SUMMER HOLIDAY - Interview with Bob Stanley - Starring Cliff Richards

Luckily I got a lot of credit for that but really that's the truth of it is it came in costume design which we work very closely with and with the set decoration I mean so we took there was nothing red in those sets except and there was red every now and again when we put it in like you know when he and the bishop after he's fallen had the accent they're walking they see the body coming
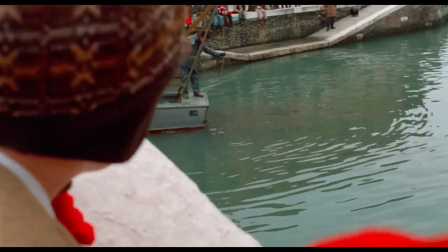7:50 out of the water we we just track along those kids with the red helmets it's something very foreboding there you know and so that that was very important i
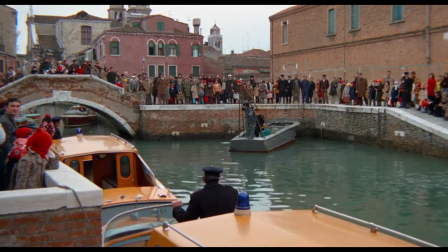7:57 mean it wouldn't be it wouldn't be so hard to do that now with the you know digital and color correction you could just take the red out very simply but it was a little difficult in those days it had to be very precise there's a little bit of red in donald's scarf um
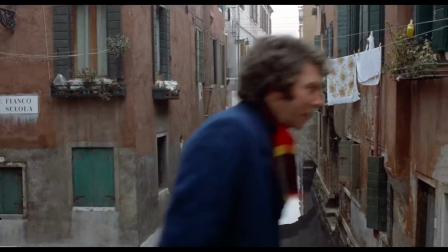8:08 there's a there's a scene where he's looking into a canal and looks up and there's a pair of men's red underwear up there you know you know the full whatever they call those suits you know and things like that so it was judiciously put there the sequence where they leave the hotel obviously is one of those moments where we see venice in a very particularly shadowy light um you know it's all about kind of getting lost and
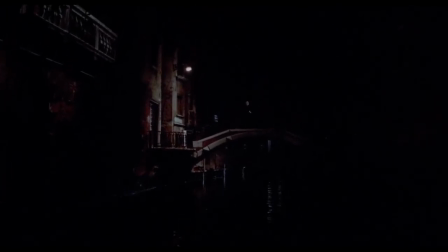8:29 kind of passing over bridges and not being entirely sure where you go so it sets up the idea of both venice and the film being a bit of
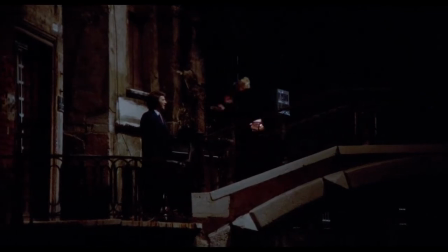8:36 a labyrinth being a bit kind of uncertain where you're going but obviously in that colour acts both as kind of a lure to john because it's one of those moments where we get a brief glimpse of a of the red figure um and because john and laura gets separated when he looks for
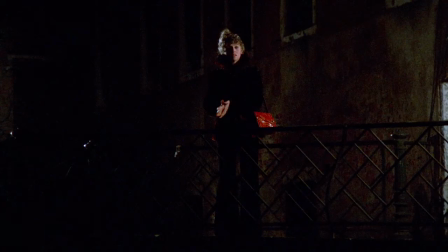8:51 Laura the thing he can spot more than anything else is really her red bag because again it's that spot of colour in the film and in the image that we are drawn to I think what's interesting is again because of the slightly dilapidated view of Venice we get
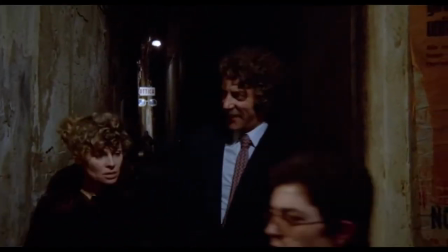9:04 that's set up against actually quite a commercial view when they finally stumble back to the main street and actually there is more light
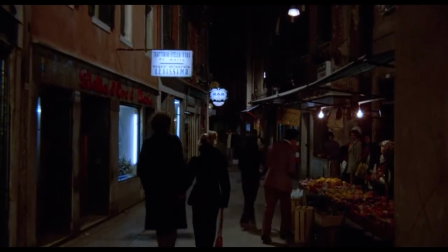9:12 there is more life there and that's partly because we get colourful posters we get light coming in from shops and restaurants they're able to actually come back to some degree of colour. I also think the colour blue is a little bit overlooked in the film or in discussions of the film. Obviously the blue and the red often come into contact with each other during the film so in the opening sequence when we see the red smudge slide all the way across the slide that John is looking at it's almost almost almost almost always presaged by some blue and when it starts to fill
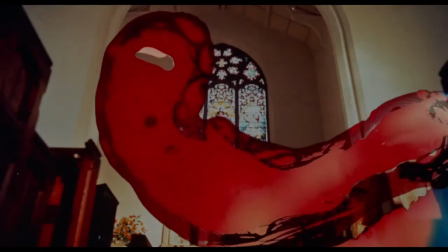9:48 the slide completely, you get a moment where it feels like it's going to blow out the slide and blue becomes a very dominant theme and then the red takes over and I think that link across the film is very clear.
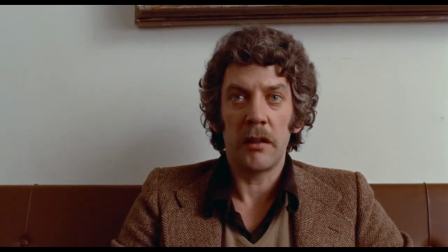10:03 Later there's a sequence where John goes to the police station and the police inspector is framed in front of a map of Venice in which
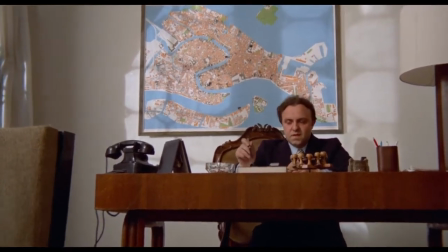10:11 the dominant colour is obviously blue but the swirl of blue on the on the map looks very similar to the swirl of red and blue we see in that opening slide and one of the key ones I suppose is that if you look at the Baxter family across the entire film in the at some point they're all wearing blue apart from Christine who wears red and in fact as John walks through Venice for most of the film he's in this
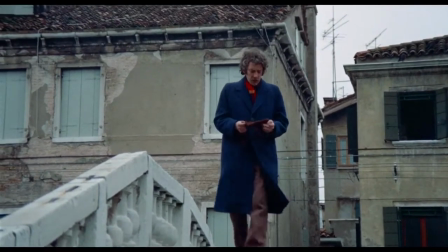10:33 very big blue coat you could associate if you again you were being symbolic
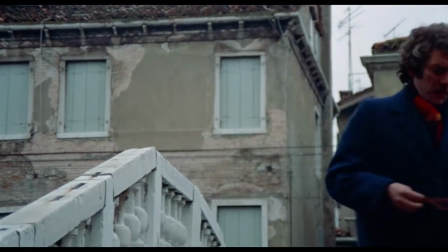10:38 blue with coolness with rationality And we must remember that
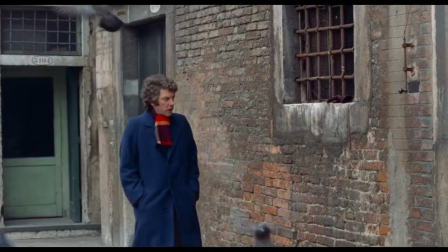10:43 John is constantly fighting the idea that he is
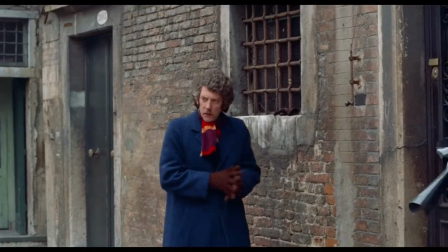10:47 psychic and that he's had this experience and he constantly wants to push it away. Throughout the film, I think he has placed colours to intrigue us.
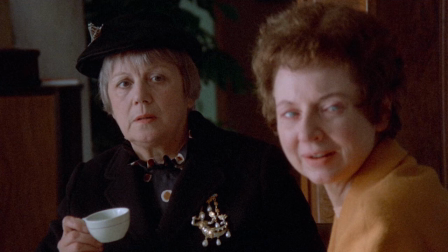10:58 The colour of the brooch, the idea of that being symbolic.
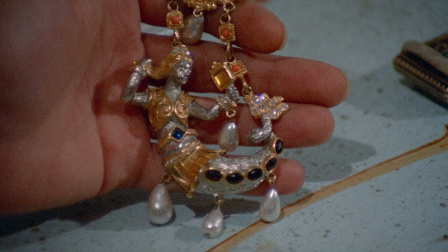11:02 I think it's a version of a sea goddess that again suggests there's a turquoise theme there, which is about the blind woman and about those sisters that somehow they're in touch with the depths of the water. There's a scene after Laura's supposed to have left for England and John is on a vaporetto going back to the hotel or to the church, I'm not sure.